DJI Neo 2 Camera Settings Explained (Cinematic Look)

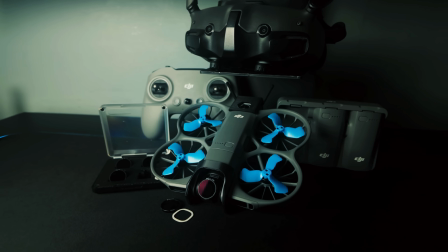0s
Okay, so you've just picked up a new DJI Neo 2, or you're at least thinking about it,
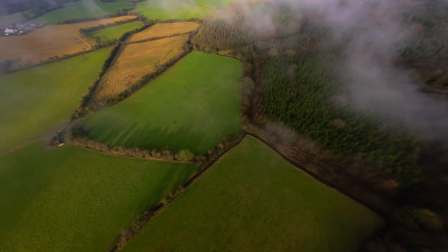5s
and you want your footage to look cinematic instead of just that default drone footage. Well, this video is going to save you a lot of trial and error.
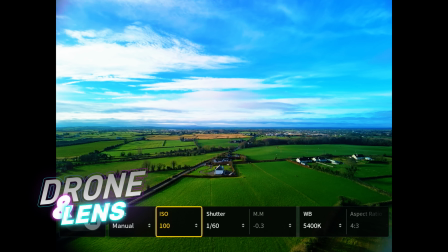13s
So in the next few minutes, I'm going to walk you through the exact camera settings that I use, when to change them, and why ND filters actually matter.
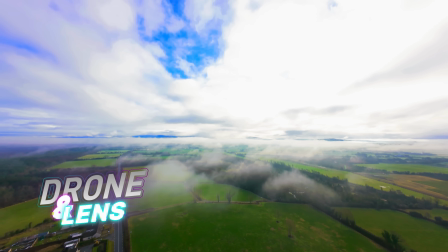22s
Because once you understand this part, then everything else just clicks. So let's get right into it. Okay, the first thing is, let's talk about what cinematic even means, because it's not having a $5,000 drone or some crazy expensive gear. Cinematic is really just three things: natural motion, controlled exposure, and smooth movement. And that's it. You can do it, everybody can do it. And here's the thing with bad drone footage, it usually comes down to one problem, and that's shutter speed being way too fast.
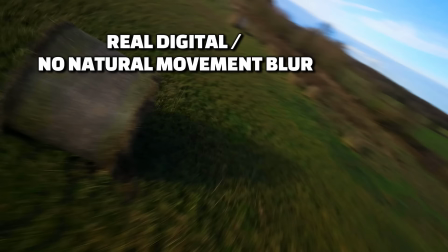57s
The camera's just doing whatever it wants, and you just end up with footage that feels harsh, digital, and choppy. You see, the biggest mistake that people make with small drones like this is that they let the camera make all the decisions for them. So we're going to change that right now.
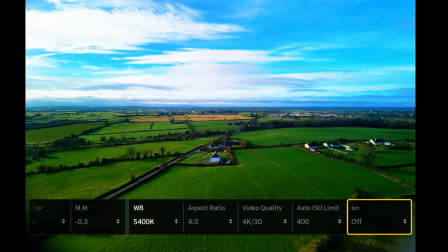72s
But firstly, we want to make sure that our recording stabilization is turned off and aspect ratio is 4:3.
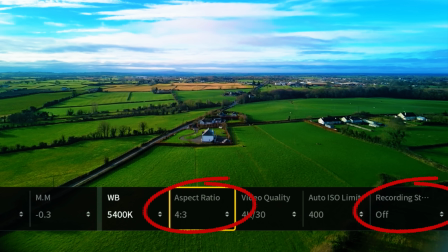79s
Now this is really important, and I'll explain why shortly. Let's start with the frame rate, because this sets up everything else.
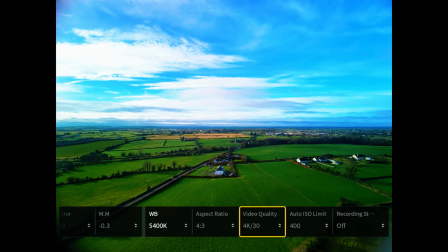87s
Now for the Neo 2, I shoot in 30 frames per second pretty much all the time. Now that's my go-to for everything cinematic. I'll bump it up to 60 frames per second, but only if I want to slow something down in post,
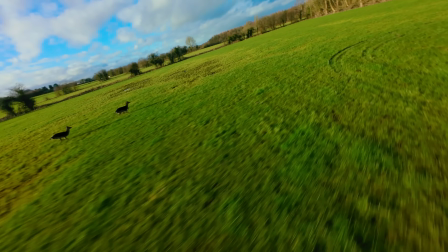102s
like a smooth reveal shot or a dramatic moment. But day to day, I'm shooting in 30 frames per second. You want to keep it simple. Just remember this: 30 for normal speed and 60 if you're planning to do a little bit of slow motion. Now let's talk about shutter speed and this 180-degree shutter reel. Alright, here's where it gets important: shutter speed. Now I know there's this thing that's called the 180-degree shutter reel, but don't worry, it sounds technical, but it's super simple. Your shutter speed should always be double your frame rate.
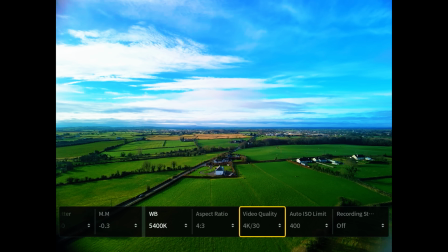141s
So if you're shooting at 30 frames per second, you want your shutter speed to be at 1/60th of a second. And if you're at 60 frames per second, well then your shutter speed should be 1/120th of a second. Now why does this matter? Because this gives you the all natural motion blur that everybody wants.
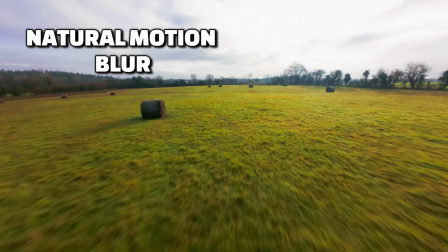160s
It's what makes movement look so smooth and film-like, instead of it being digital and jittery. Listen, if your shutter speed is way higher than this, like if it's at 1/500 or
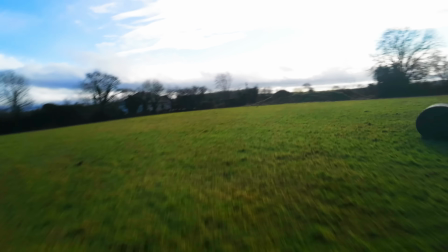173s
1/1000, well then your footage is going to start looking harsh. It's going to start looking jittery and video game-like, and that's not what we want. So we want to lock in that double your frame rate for the shutter speed. That's the foundation of great cinematic footage. ND filters, the absolute game changer. Now, this is where a lot of people get confused about ND filters.
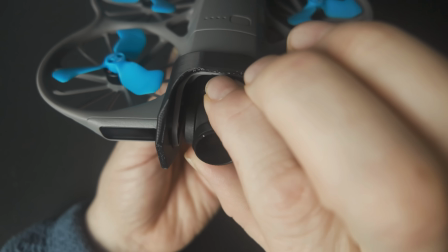198s
Think about ND filters as just being sunglasses for your camera, and that's it. Now, here's the problem. You're going to go outside on a bright day and you're going to set your shutter speed to 1/60th of a second, just like we talked about.
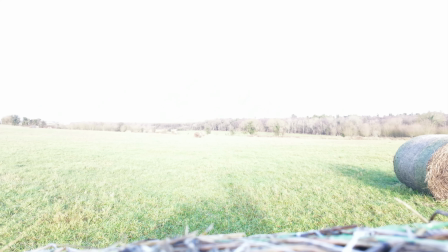212s
And your footage is going to completely look blown out and overexposed, just like this.
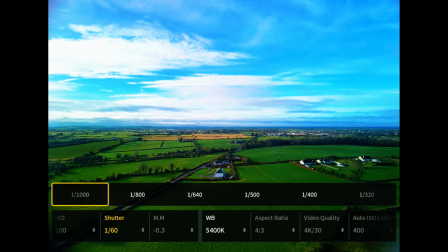217s
The camera wants you to let in less light, so on automatic it would kind of crank this shutter speed up to like
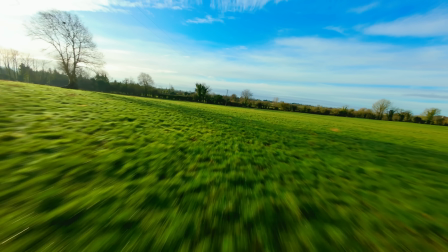224s
1/1000, and boom, you've lost that cinematic motion blur that we've just set. But here's where ND filters come in.
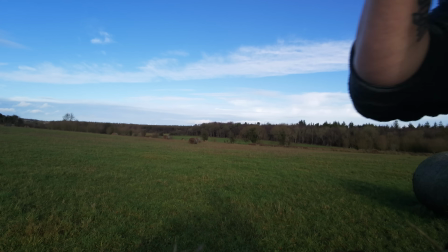232s
Now they will block the light so you can keep that shutter speed at 1/60th even in bright conditions.
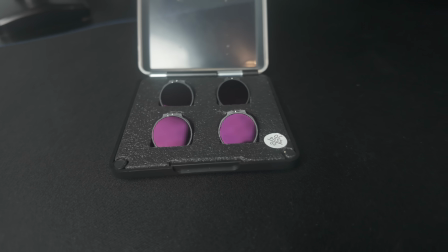237s
NDs come in different strengths, and here is exactly how I choose what to use. If it's an overcast or a cloudy day, you want to be using an ND4.